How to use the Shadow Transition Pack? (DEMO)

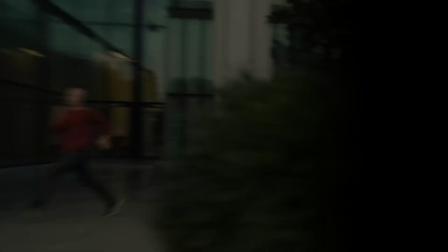Hi everybody, Jeremy here from Digital Studio, and today I'm gonna share with you how to get the most out of your shadow transition pack. So if you're ready, let's check it out.
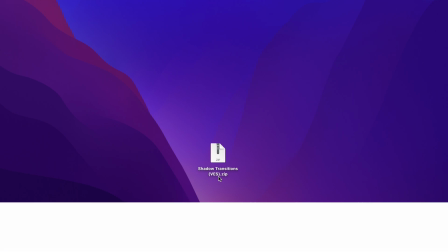All right, so once you get the pack, you will get this zip file. Just double click on it to unzip it.
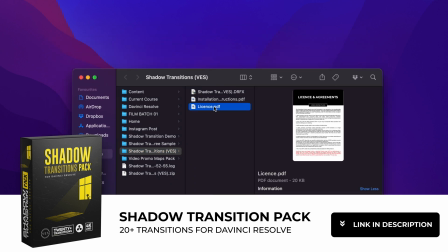It will give you this folder. In the folder, you have a couple of things. You have the license, the installation instruction, and the GRFX file.
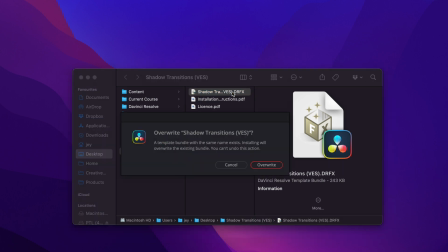You can just double click on the GRFX file to install. It will ask you if you want to install or overwrite. In my case, it's already installed, so I can just overwrite it.
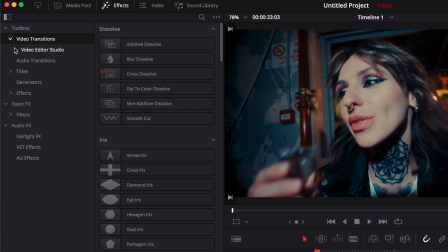Then we can open Davinci Resolve and go over to Effect, Video Transition, Video Editor Studio, and then here you will find Shadow Transition. You have 20 different transitions you can choose from,
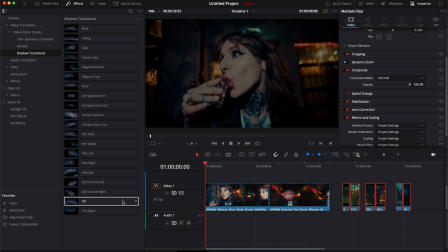but actually a bit more than that because some have choice to choose from top to bottom, left to right, etc.
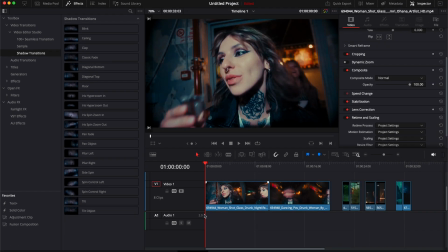So it's actually closer to 30 transition. Right now, I've already pre-selected a few clips in my timeline to demonstrate.
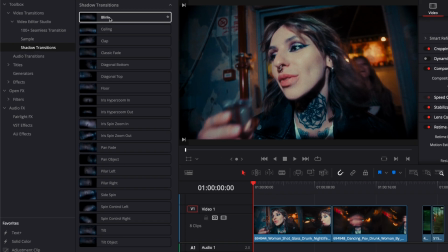So let's get right into it. Right now, if I were to try to bring something in, as you can see, there is nothing going on. It's because those clips aren't trimmed. You need to trim your clip ends and beginning in order to give the excess space for the transition to be able to happen.
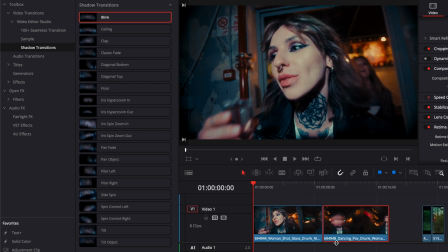This is the case with any transition in any video editing software. Now that I've done that trimming, I can just bring my transition over my two clip and then it will be applied right here.
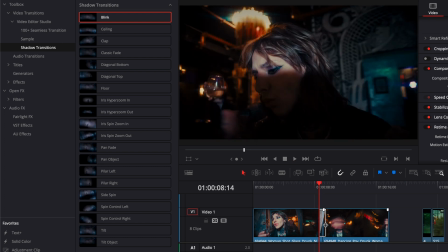By default, the transition would be 1 second, but you can always extend that duration.
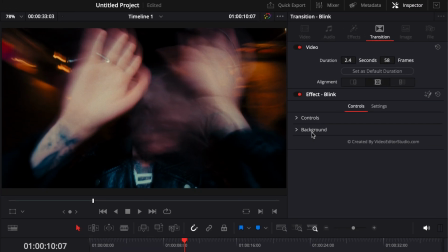Now, if we take a look in the inspector, as you can see, we have a couple parameters that we can control. Right here, we have the first one being control. We can choose the shape. So right now we have oval, triangle, diamond, rectangle, hexagon, and octagon.
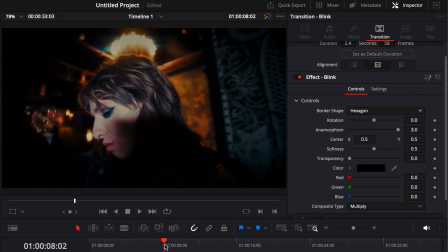So right now let's try, for example, hexagon. And as you can see now, if we're going through the transition, the shape of that transition has changed a little bit.
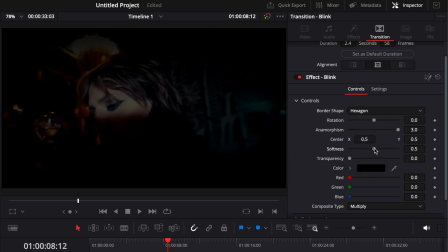You can adjust the softness of that transition. So right now we cannot really see the shape that well because it's very well softened, but we can make it a lot harder. And now we can distinguish the shape a little more. You can also adjust the overall transparency of the shadow right here.
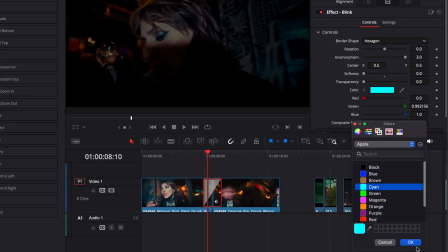You can adjust the color. If you want to switch it to any other color, you can do that right there.
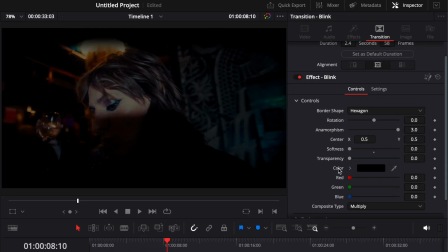You can reset any parameter by just double clicking on it. So right now I'm just gonna reset it to black. Here you can also adjust the anamorphism, which is basically the width of that transition. So here I can just narrow that down and we are able to see the shape a lot more like that.
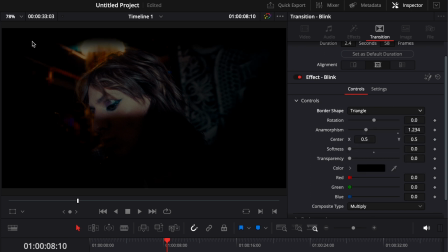So here we have an hexagon, we can switch it to a triangle. We can see that triangle shape a bit more right now. And we can rotate that shape right here.
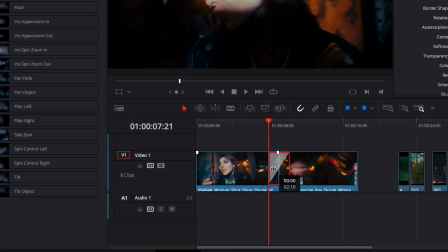As I mentioned, you can adjust the length of transition right here, but you can also do that over there in the inspector.
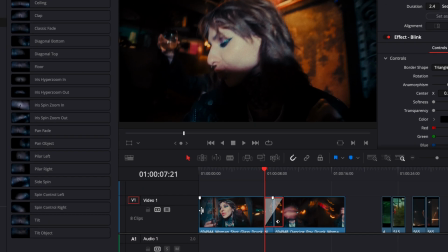You can also choose the alignment. Right now, by default, it's in between the two clips, but for example, if you would like to have it only at the beginning of the clip to introduce it,
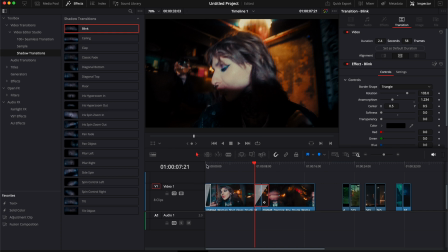we could do that as well by here dragging it in. And now that will just be a way to introduce that clip.
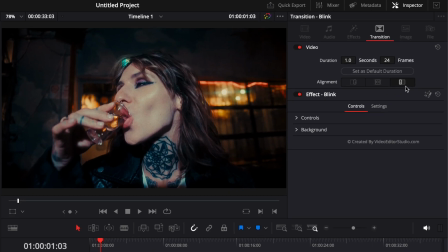And as you can see, if we go and select this one, right now the alignment is at the beginning instead of in between two clips.
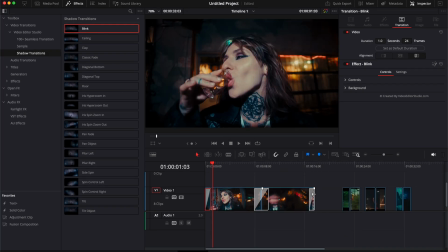And if I were to bring here the blink at the end, as you can see, the alignment now will be at the end and not in between.
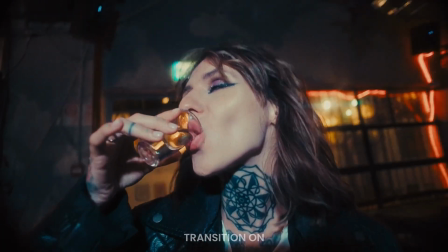All right, so now that you pretty much know our transition work inside of DaVinci Resolve, we can just go ahead and do some use cases.
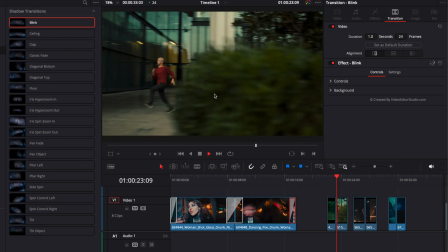So my recommendation with any transition will be to make sure to have two clips that are already matching pretty well.
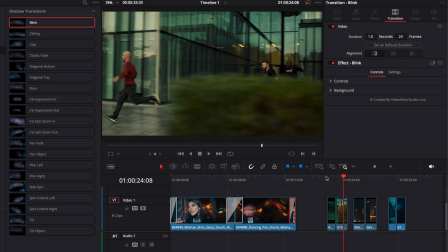Because you want the transition to help the switch between the two clips go smoother, but you don't want to force it.
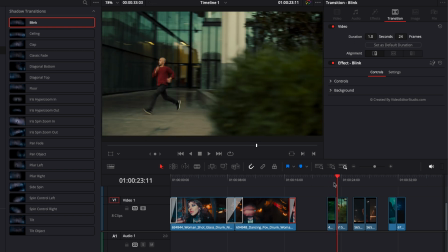So if you already have like two clips that are working very well on their own, the transition will complement it nicely and it will not feel forced.
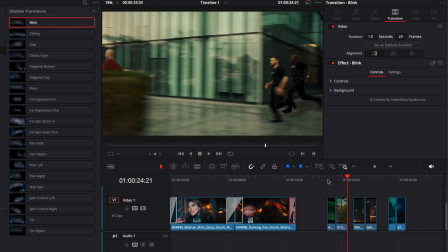In my opinion, the best transitions are the ones that the viewer is not noticing. So right now, as you can see, we have two clips that are already working very well together.
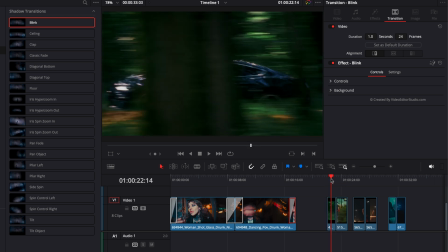What I would like to do is simply here, adding a pan transition to help sell that switch between the two clips.
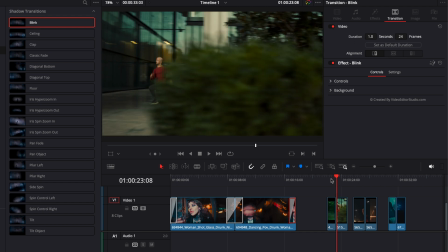So right now we're passing behind a tree and then we're moving on to this one right here.
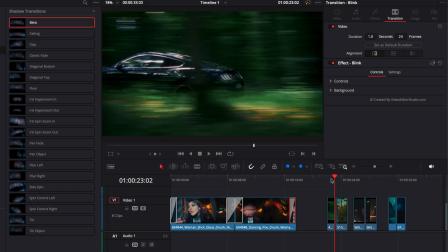So the movement is already matching pretty well. So we're just gonna use a transition to help us smooth that out.
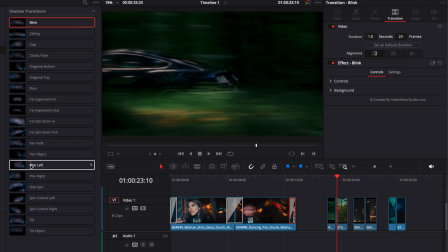For this one, a transition that will work very well is the pillar left. So I'm just gonna take it and drag it here onto my clip.
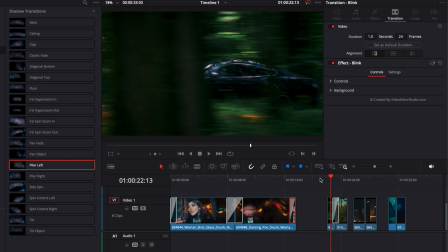Right now, if I show you frame by frame how it looks,
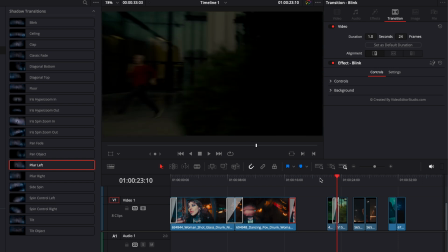we basically have a black fade in coming from the left and then helping us hiding that cut between the two clips.
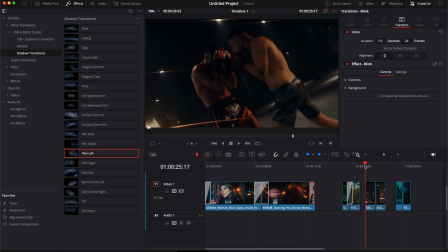And in my opinion, it's looking much nicer now. Now let's move on to another one. Right now we have two clips of two guys boxing.
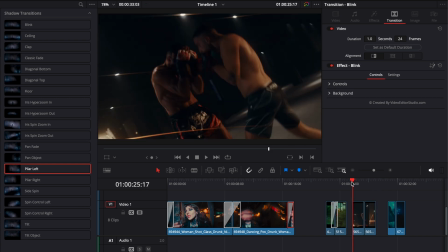And as mentioned before, you want to take into consideration the camera movement and the action already happening in your clip to get a transition that is actually matching what's going on screen.
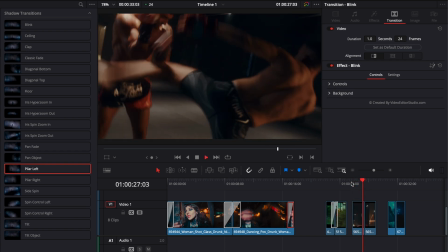So right now, as you can see, we have some rotation going on with the first clip.
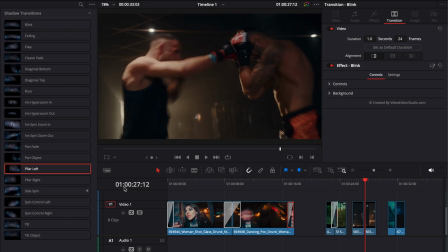So a rotation transition could work fairly well on this one, I think.
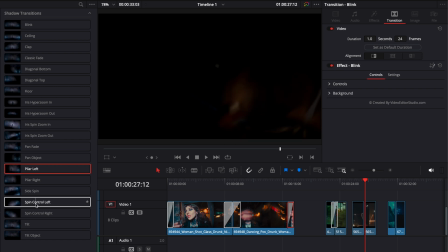So we're gonna go over and choose the spin control left and drag it in between our two clips.
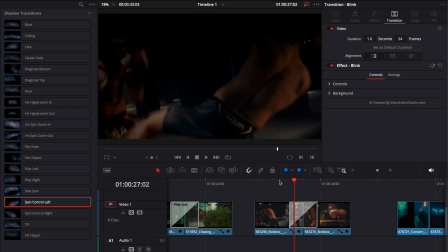Now, if I go frame by frame, as you can see, the transition, in my opinion, is not happening in the right spot. I would like the transition to happen in the corner right over there rather than on this guy right here, because the focus of the action is right here where the strikes of the fighter are landing.
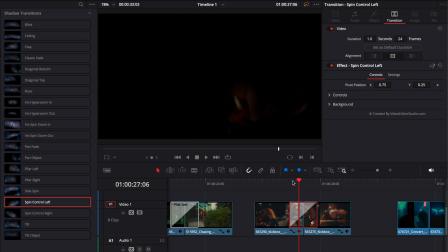To find the point that I want to move, I'm just going to move a few frames forward like so until I see the point where the transition is happening. And then here we're just going to adjust and move the pivot around. So I'm just going to move it slightly to the left, and then I'm just going to move it to the top right here.
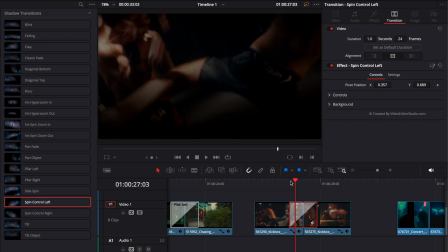Now, if I'm moving frame by frame again, as you can see now, the transition is happening where the action is happening. So where the kick is landing on the fighter. So that's making a lot more sense and, in my opinion, looking much nicer.
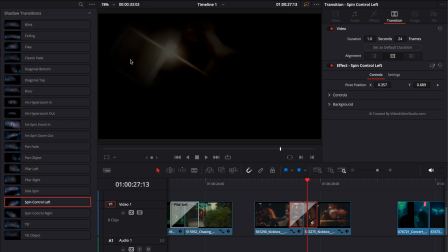And now on top of that, we're pretty lucky because here it's reopening right where there is the flare right there,
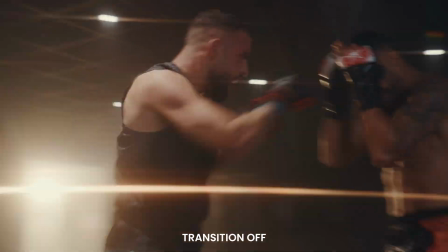making the transition between the two clips much nicer, in my opinion.
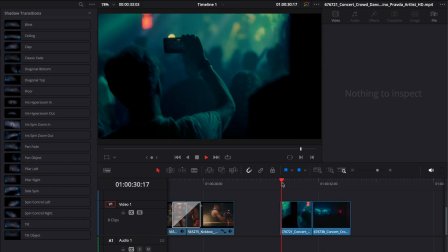Now for the next transition, we just have a live concert with someone recording the concert and then a wide shot of the concert happening.
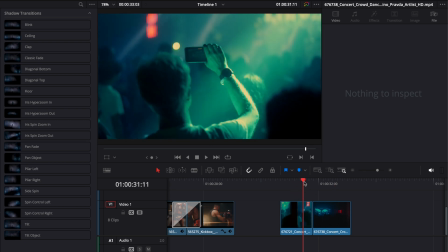So for this one, something that is zooming out, I think could be quite interesting thing.
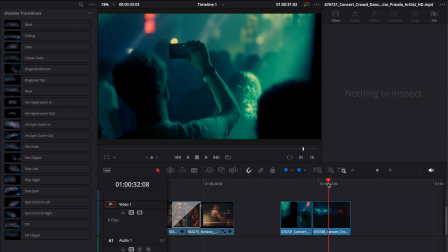We're starting from a tight shot to something a lot wider that is including a lot more context.
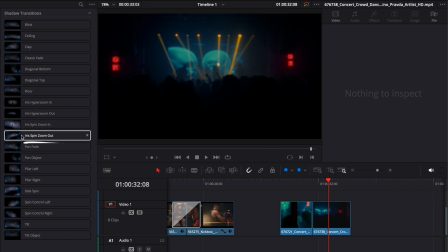So something that will work well in that case will be the high-risk spin zoom out, in my opinion. I'm just going to take it and drag it here again in between my two clips. Now for this one, I don't need to do anything.
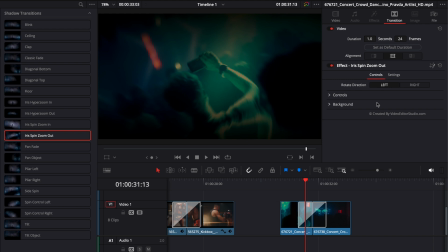It seems to work fairly well on its own. But as you can see here, we have other controls that we haven't seen in the other transition.
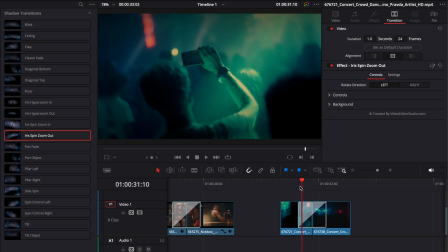Right now, if I move the frame one by one, as you can see, the rotation is happening from the left.
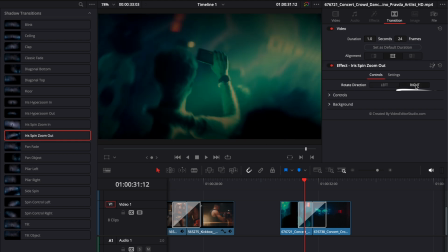And then here, I could switch it for it to happen from the right instead. So there is a few transitions that have that functionality where you can easily switch either if the transition is happening left or right or top to bottom.
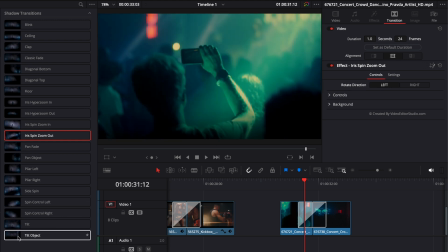So that's the case, for example, with something like the tilt object.
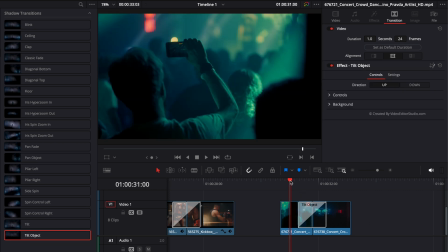If I were to replace that transition by dragging this one here, as you can see now, we have a transition going from bottom to top,
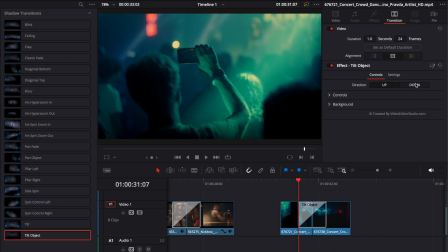and we could just switch that and having it going from top to bottom.
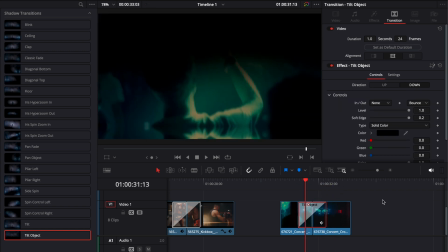Another thing, on some transition, you can adjust the in and out curve. So right now they are set up with none as in and out as bounce, but you can at any moment choose to have a different kind of animation.
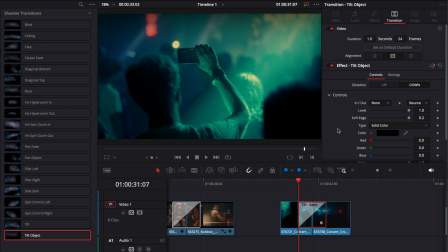Lastly, one last tip, if you want to make some adjustment to the look of the transition,
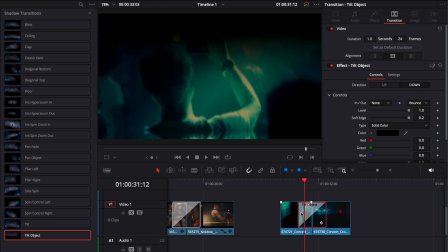what I will suggest is that you just move a couple frame forward until the transition is starting to happen and you can actually see it.
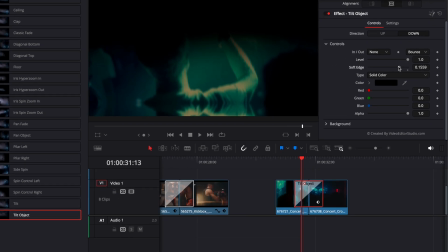And then you will be able to make adjustment, for example, here on the soft edge, on the level, and potentially, for example, here on the color. So we have a clip that is very blue right now. Maybe we can choose to have a very dark blue instead of a black, so it matched the clip a bit better.
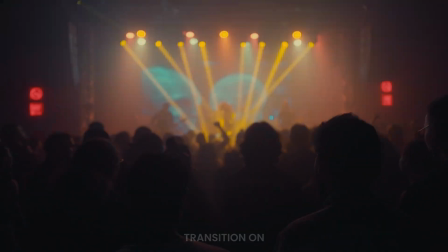And that's pretty much it. I hope this video was helpful. Again, you can find this pack available on our website.
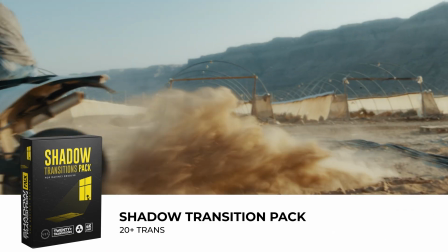Thank you very much for watching and have a good one.
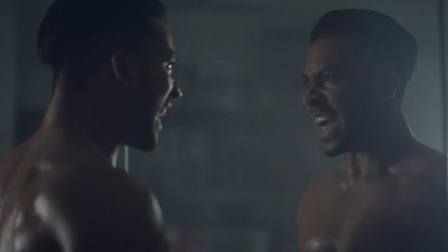Speed up your workflow and create better videos using the pack available on our website, including titles, transition, and templates built only for DaVinci Resolve.
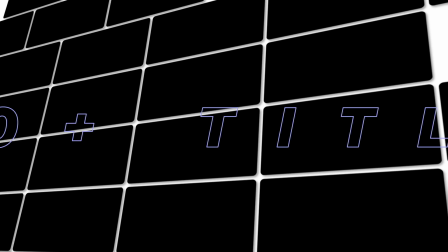Get started today by downloading our free starter pack that contains over 150 elements.